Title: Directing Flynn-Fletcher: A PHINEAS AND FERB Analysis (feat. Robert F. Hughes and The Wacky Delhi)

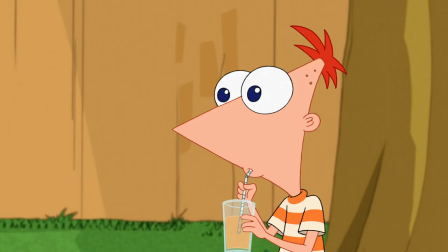4:11 I found it fascinating that despite how pointed the look of the show could be, the brighter, saturated parts of its color scheme dovetailed off pretty well.
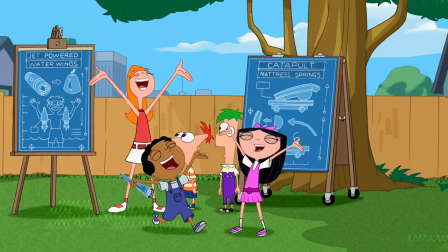4:19 Quite intentionally, the one object the series pursued in trying to nail its color scheme was candy, as described by Swampy.
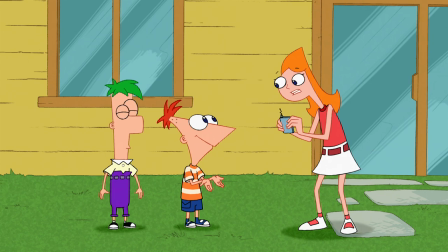4:27 The characters were given these bright, sunny colors that pop, while the backgrounds were usually more grounded in realism. Well, I know that Dan wanted, I think, He wanted just a simple look.
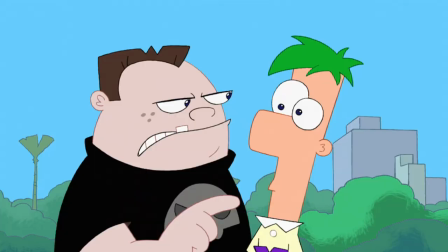4:39 That's why it's all triangles and shapes and stuff like that at the beginning. Definitely more rigid in the first couple episodes. And then we started getting characters like Vanessa, who really wasn't, you know, a triangle. But that's why, you know, that's why Doof's head's a triangle, Phineas's head's a triangle.
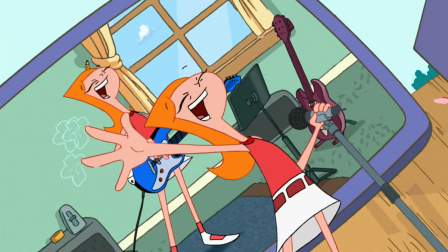4:52 It's not like they're related. What we did do was we really focused on the animation of the characters. We focused on it more than a lot of other shows I've worked on because Dan liked what I did with his stuff on Rocco.
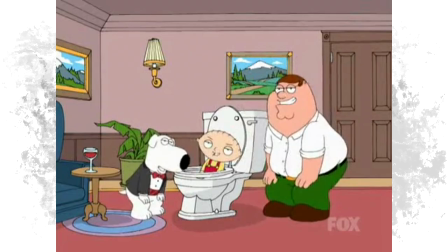5:05 Working with Family Guy, Dan did a lot of the musical numbers on Family Guy, and he had some tricks that he used, and he drew up a style guide for Phineas.
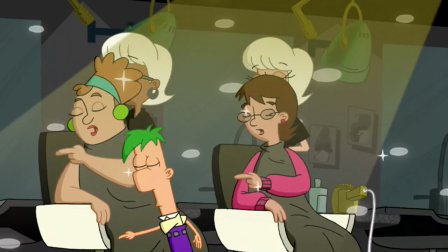5:15 The main thing is the musical numbers, how the musical numbers are presented,
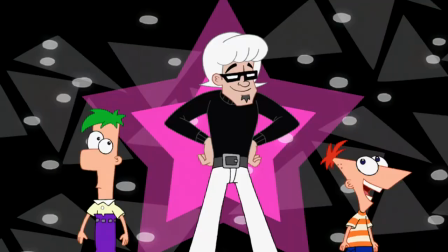5:19 that they have sort of a music video style, that they're proud and they're confident.
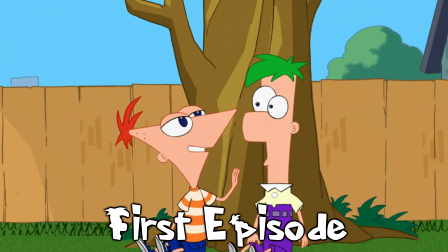5:25 But that was it. Stylistically, it was all Dan. The show, every show I've ever worked on changes.
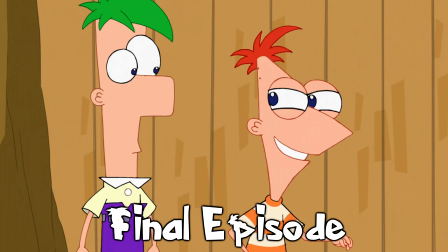5:31 The pilot never looks like the last episode. I think it got better, but I still love those first episodes.
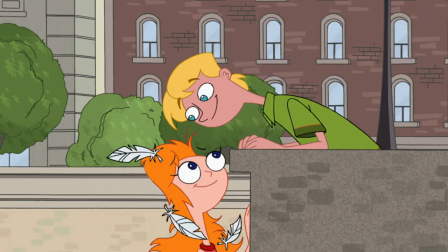5:38 They were so simple and so charming. I could look at any frame in four seasons of Phineas,
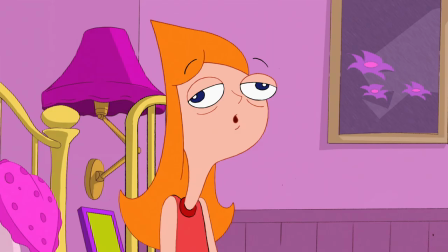5:44 and I could tell you who boarded that scene based on the translation of how the animator interpreted the storyboard.
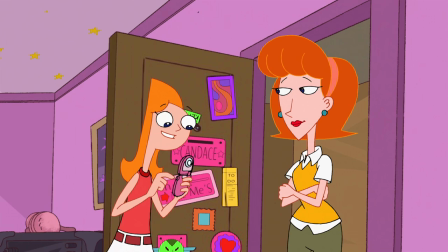5:51 Gimme! So how many acts does it run? Could I play MP3s and send texts to Stacey at the same time?
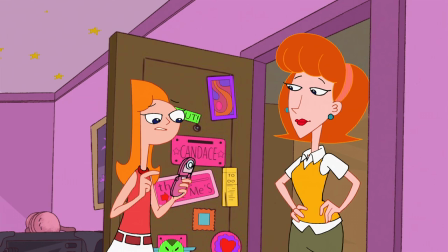5:56 How about, hey, wait a minute. All this phone does is make phone calls.
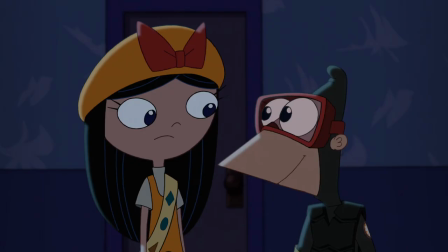6:02 So, to me, the best looking episode is Night of the Living Pharmacist. But Rob didn't direct that, so we're just gonna act like it doesn't exist for this video.
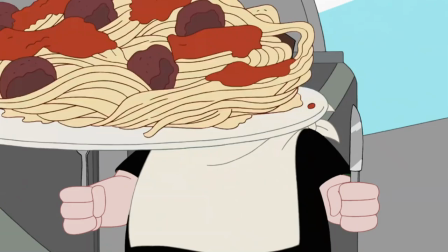6:10 Yes, he did. I really like the scope of the specials.
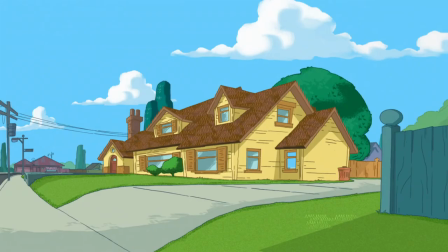6:13 Anytime the drawings get really loose and Summer Belongs to You is really fun, but honestly, I'm gonna go with an honest choice and say Candace Disconnected.
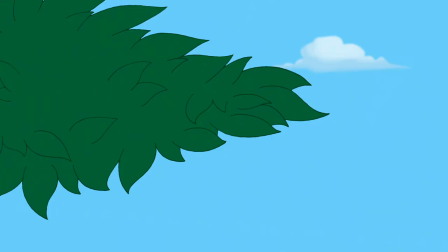6:22 Yes, that random season 3 episode where Candace breaks her flip phone.
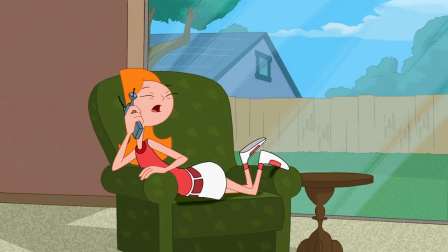6:26 I think about this one a lot, not even in particular for anything extravagant that it does, but more for what it did for me as a fan of not only this series, but animation.
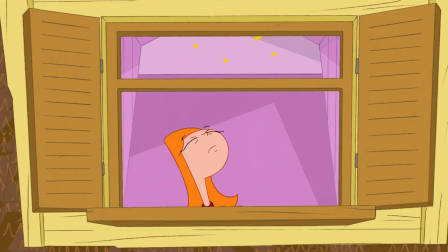6:35 Deli brings it up in their video, but Phineas and Ferb isn't a show that people go to directly for its animation.
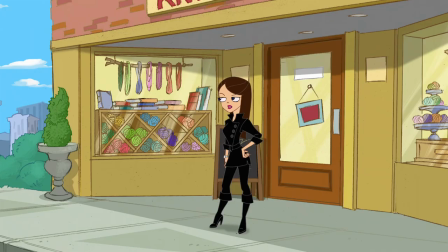6:42 It's probably even underrated in that regard, because it really is a consistently beautiful looking cartoon.
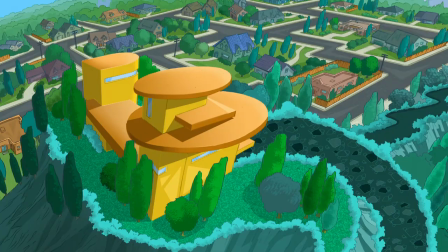6:49 No, but Candace Disconnected was the first time that I noticed as a kid, oh shit, I really like how this looks.
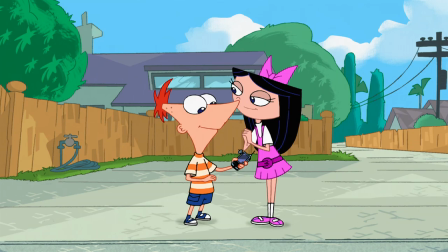6:56 There's a lot of great posing in this, even when the characters are completely still looking at one another in a shot.
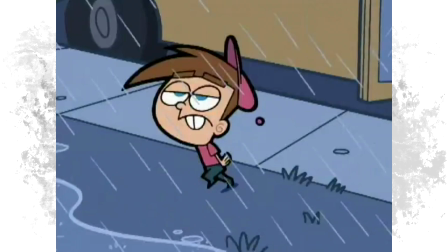7:01 A lot of shows can't even pull this off. Like, watch this. The Fairly Odd Parents is definitely known for its flat style.
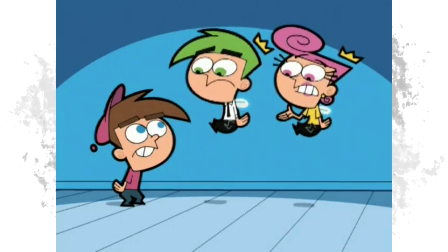7:11 It's done on purpose, but look at Timmy when he's just standing around doing nothing.
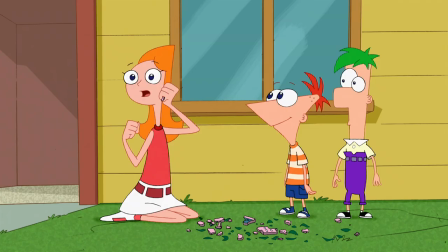7:16 He doesn't feel comfortable or even like he's alive. It's just really flat. Compare this to how Phineas stands, or Candace.
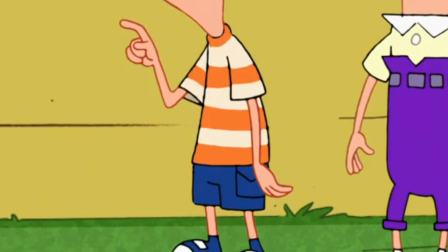7:23 Notice their arms. They don't come straight down. Instead, the elbow sticks out a bit and the back of the hand is pushed forward.
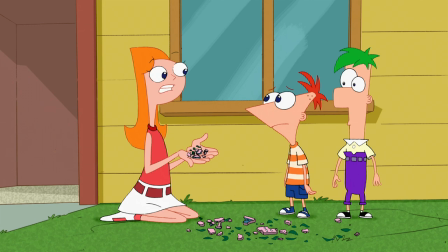7:30 The legs aren't straight. There's a slight bend. This gives you the impression that their legs are holding up their weight.
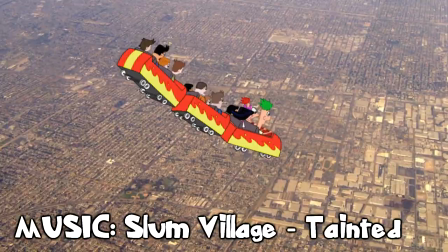7:37 One more random thing. The show does a lot of mixed media stuff. I don't even think people realize that it happens here, but it definitely does ever so often. This episode also employs a technique that Rob chopped it up with us about called the upbeat. The other thing from an animation standpoint, something that a lot of people don't understand or they don't think about is the upbeat. I've seen people who draw, you know, somebody dancing, they're like this, and put it on the downbeat, and then they just flop the image and put it on the other downbeat. So they go like this, you know, back and forth, and that's a dance. But what Dan did was he would put an upbeat in it, you know, change the trajectory of the head, you know, depending on what the thing was.